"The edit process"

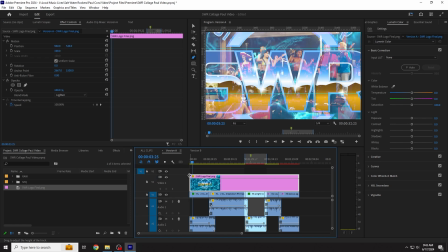(8:07)
So I had kind of gotten to the end of the first timeline, and I know that the people I work with generally want to promote something.
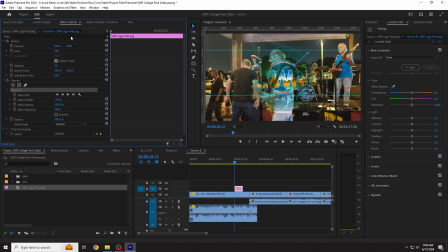(8:16)
So I try to put their logo prominently throughout the video in several interesting places,
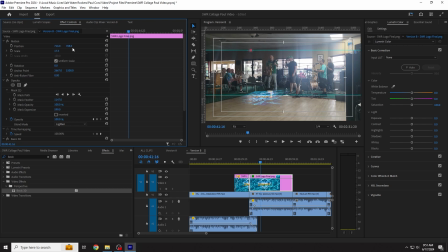(8:22)
and I use the overlays, the blending effects to make it look cool when I can.
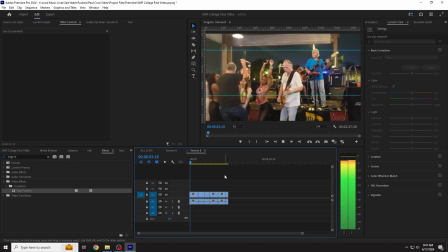(8:35)
The next thing I'm going to show you is a common problem. I am jumped over to the version B of the timeline now, so this is a new set of clips.
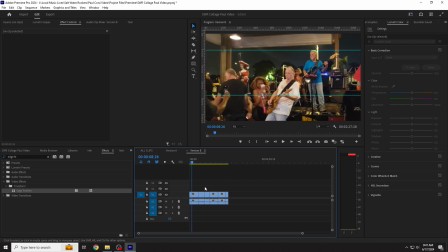(8:42)
I haven't put the graphics on here yet, and I haven't sort of cleaned it up. So you saw that cell phone sneak in there on the left-hand side of the picture. We're going to get rid of that.
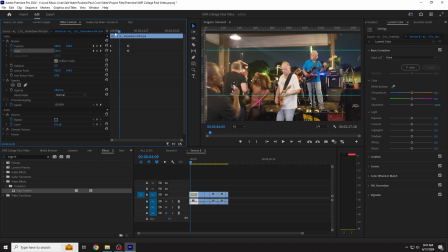(8:50)
And that's just a matter of using keyframes to scale the video up as that phone creeps in, and keep the position of like your interest point centered as much as possible, which in this case is the guitarist Lowell.
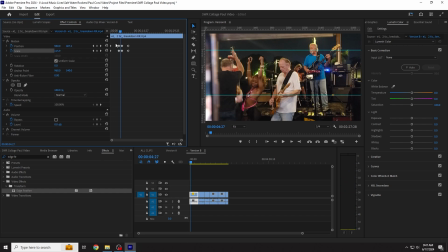(9:09)
And, it takes a little bit of tweaking till you get it exactly right, but it's worth it. And it ends up looking kind of cool, like a zoom,
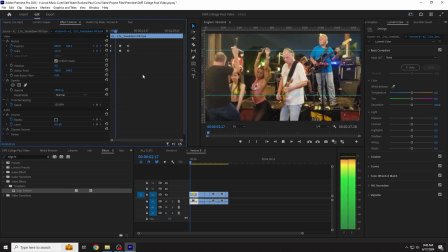(9:19)
a slow zoom, like we're really focusing in on something cool, and we are.
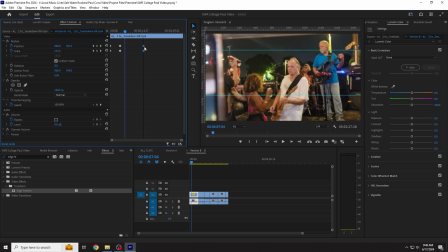(9:25)
But little does the audience know we're hiding something ugly in the corner of the frame, and they will never know. So that's a cool little trick that you get when you hire an editor to do this kind of stuff.
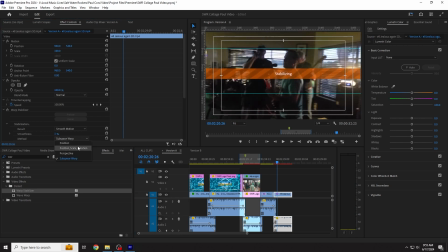(9:42)
Okay, so I've jumped ahead a little bit. I've done a little bit more work in these timelines, but I wanted to stop here because sometimes there's an issue with the
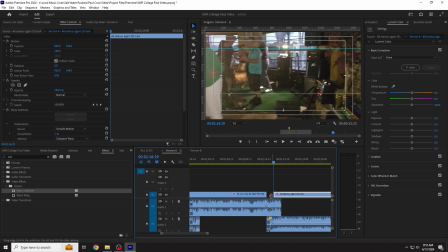(9:50)
clips that I get just not really being up to par for the quality that it's going to take to keep somebody watching.
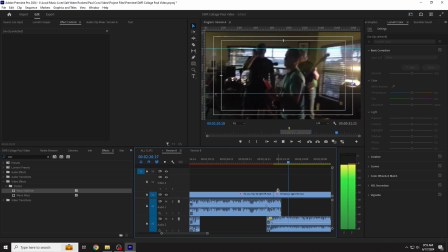(9:57)
So I do take liberties with some of these notes that I've gotten from the client because I
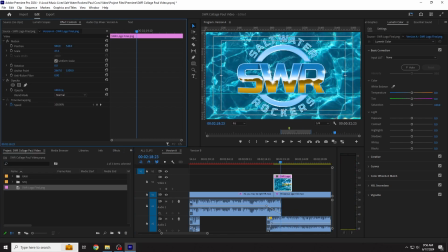(10:03)
can't stabilize this clip enough to make it work throughout. So I kind of look at where I do have to do some major surgery, and this was one of those moments.
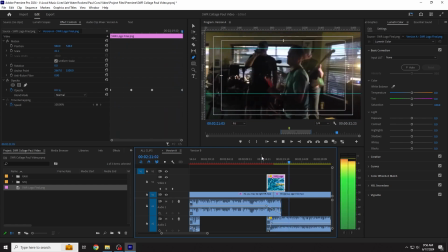(10:13)
And I ended up just cutting the beginning of the request from the client till about,
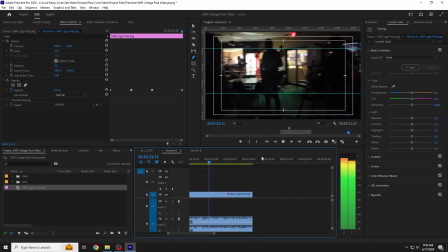(10:19)
here, where I thought maybe I could stabilize it enough to somehow make it work,
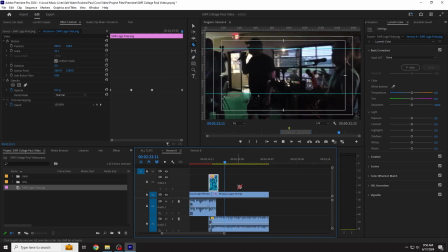(10:25)
because I don't want to completely eliminate it. It was part of the client's request, but it was kind of an awkward clip.
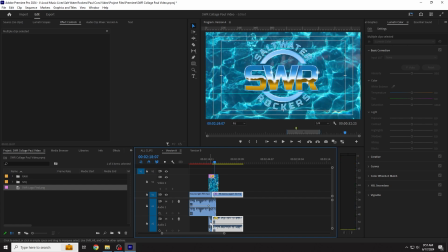(10:33)
So, it is what it is. I just do the best with what I can, and I'm using a graphic here to sort of just transition out,
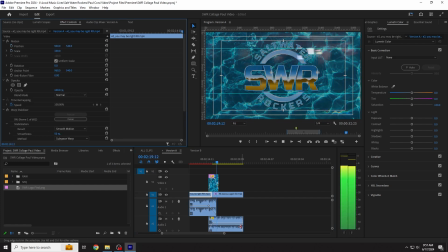(10:41)
like, okay, maybe that's where people stop watching actually, and this last little bit is just a bonus.
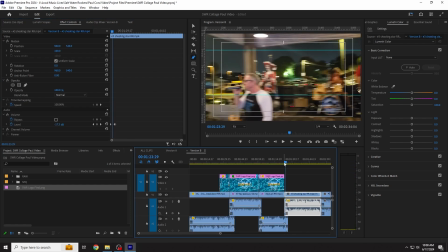(10:47)
If I can make it work. And it's, still that looks a little bit too unstable to me.
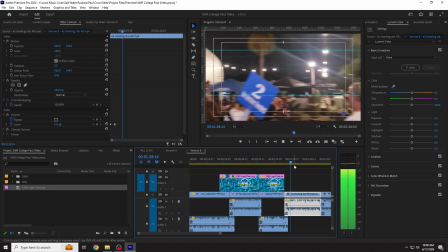(10:53)
So I'm probably, in a case like this, going to attempt to use the warp stabilizer effect, which comes with Adobe Premiere Pro, and hope for the best.
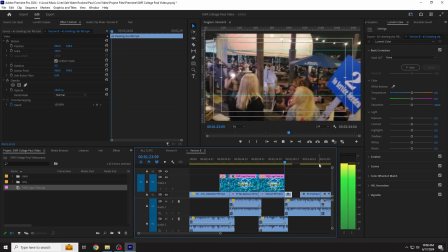(11:05)
Here's an interesting situation where I don't like to take video out of sync from the clips, from the audio,
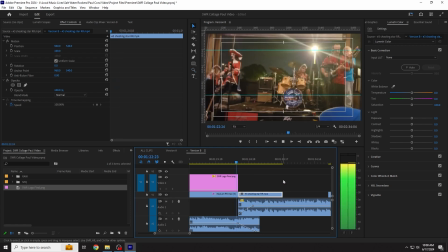(11:14)
especially with music and dancing.
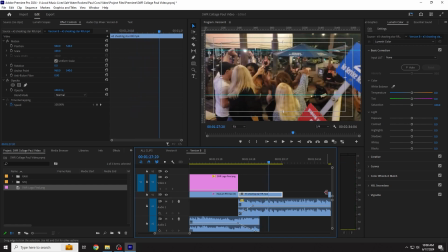(11:16)
I try to do this as little as possible, but this clip from the client had some unusable moments in it and a lot of good moments.
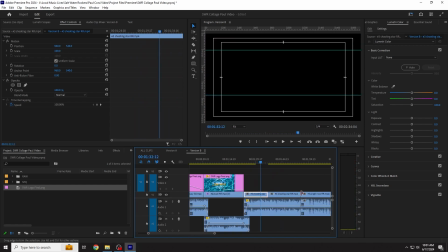(11:25)
So I ended up kind of trying to cut those moments out while not being too distracting that it wasn't exactly in sync.
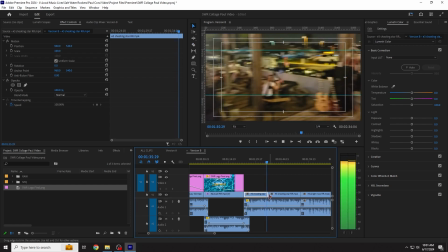(11:34)
Because like right there, I'm going to make a cut. Instead of keeping that whip pan over to the stage, that's going to be cut out.
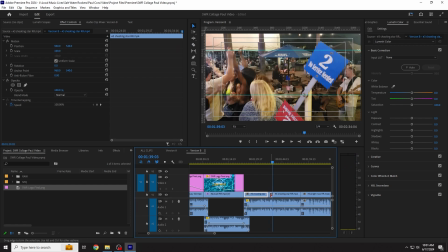(11:41)
But there I have some repeated action, so I'm still trying to fine tune exactly where these cuts are going to be.
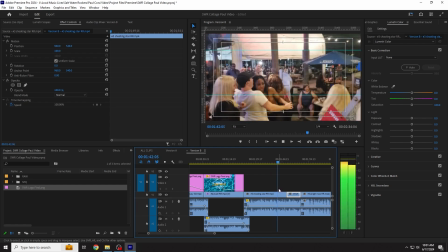(11:48)
I don't want it to look like I've cut time out. So I'm going to cut that whip pan out too,
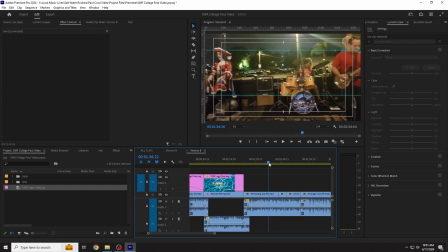(11:54)
and probably when Lowell walks back into frame will be a good moment for it to show that he's right there and he's walking right into frame,
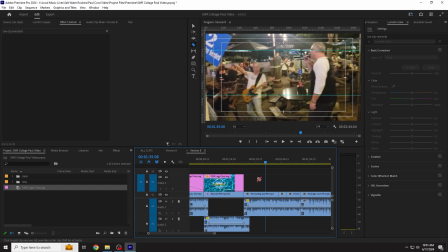(12:01)
even though it didn't happen in that order. It's kind of hard to explain. You just kind of have to watch how I'm cutting and moving stuff around in there.
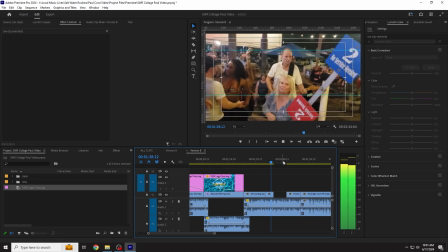(12:11)
That takes some practice to remember which clips you've cut,
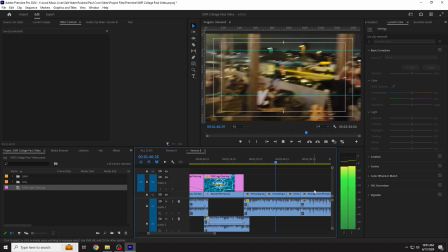(12:16)
which clips are keeping, and some patience. So another cool part about having an editor is I can do that stuff.
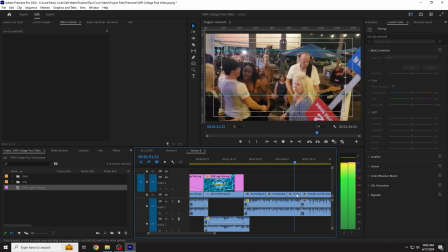(12:26)
Still have some mistakes. You see that's a repeated action there, so I'm just going to probably delete that, or
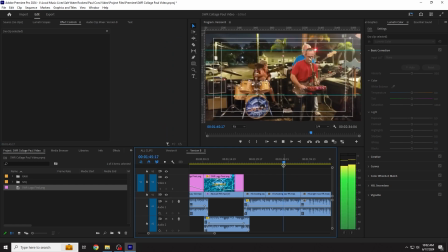(12:35)
delete it, and I'm just going to keep dragging out and see if I can still utilize that. Yeah, and I think that's what I ended up doing. Cut it somewhere in there.
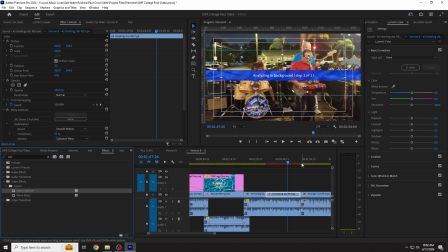(12:50)
Another case where I had been given instructions to end the video with this All Right Now song,
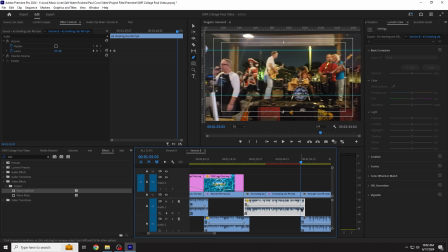(12:59)
but the focus in the notes was that there was a kid in the shot who was dancing,
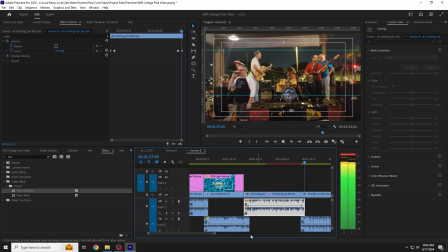(13:03)
and they liked that, and I like it too because he's interacting with Lowell, and they kind of look the same the way they're dancing.
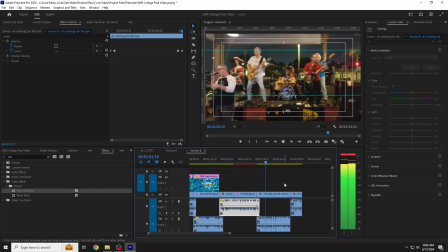(13:11)
It's just that Lowell's like the big version of him. So it ended up being a cool thing that the client requested, but I, in order to make it work, again took some things out of sync. So I saw that Lowell pointed there.
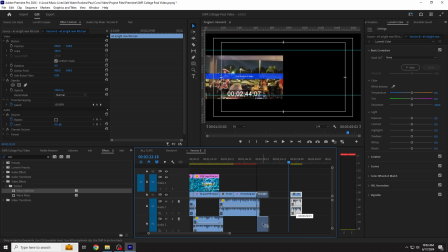(13:26)
That was kind of the point that the kid was in the shot, and the next clip is the kid there dancing.
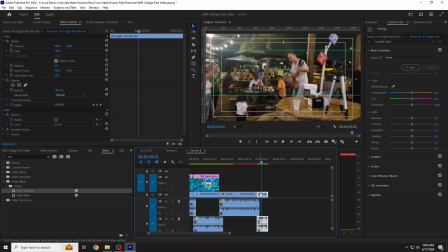(13:33)
So I'm gonna kind of do a little bit of rearranging to make this work,
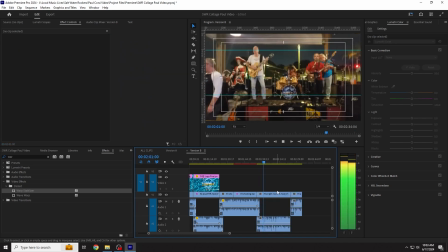(13:39)
and you'll see I put that clip back in there.
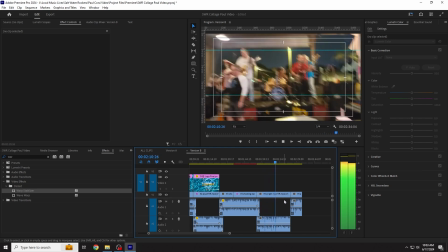(13:42)
I'm trying to find the cut point, and I'm looking for that moment where he points out, because that's where, okay, something's there,
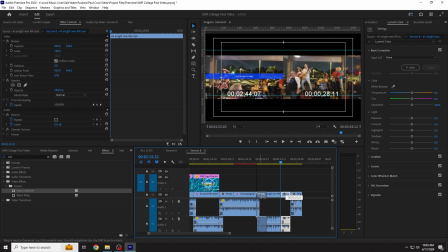(13:51)
and I think I've found my moment. Now we have the point,
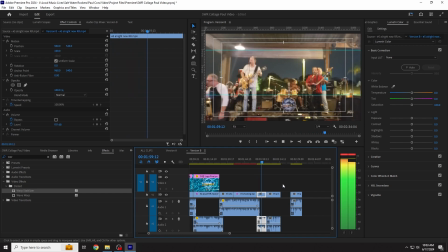(13:59)
and what's he pointing at?
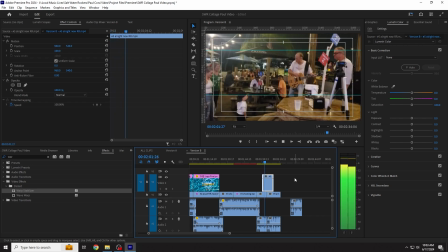(14:04)
Unlinking the audio so that it doesn't seem like anything like the audio underneath just continues on.
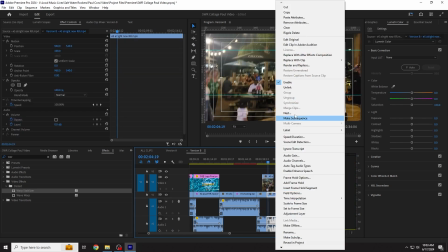(14:12)
Kind of hides that cut. It's just fine-tuning these.
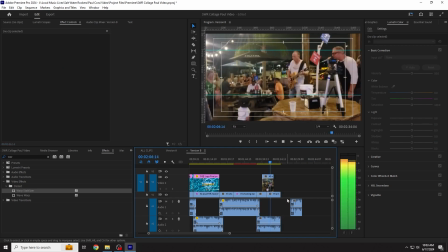(14:20)
I can't really explain exactly where my head's at when I'm doing this.
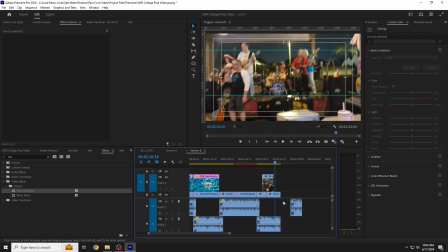(14:24)
I'm just kind of like reacting on instinctual impulses.
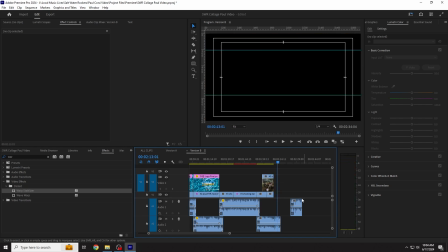(14:31)
But the basic idea is you're just trying to look for the best moments and make it look like it's not cut up.
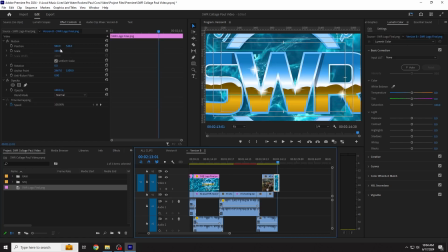(14:41)
And that's pretty much it. I'm not going to torture you anymore with this.
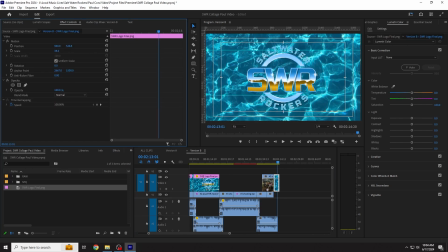(14:46)
I do appreciate you watching this long, and hopefully it was somewhat educational to you about how to edit collage videos together.
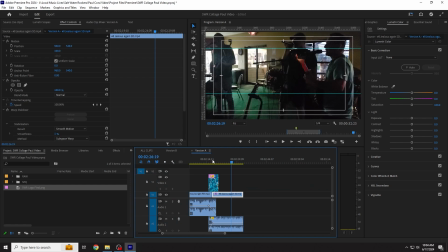(14:56)
I'll just kind of let the rest of this play out for the last couple of minutes, and you can keep on watching as long as you'd like.
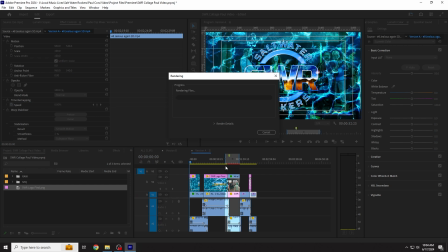(15:05)
Let me know if you like this video. Should I make more of these? Any suggestions?
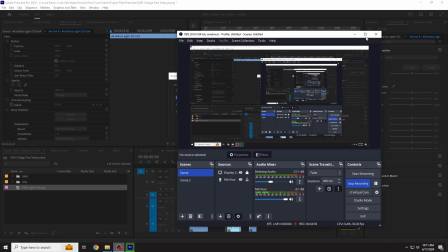(15:09)
And I will definitely try to do more as I can, if you want that.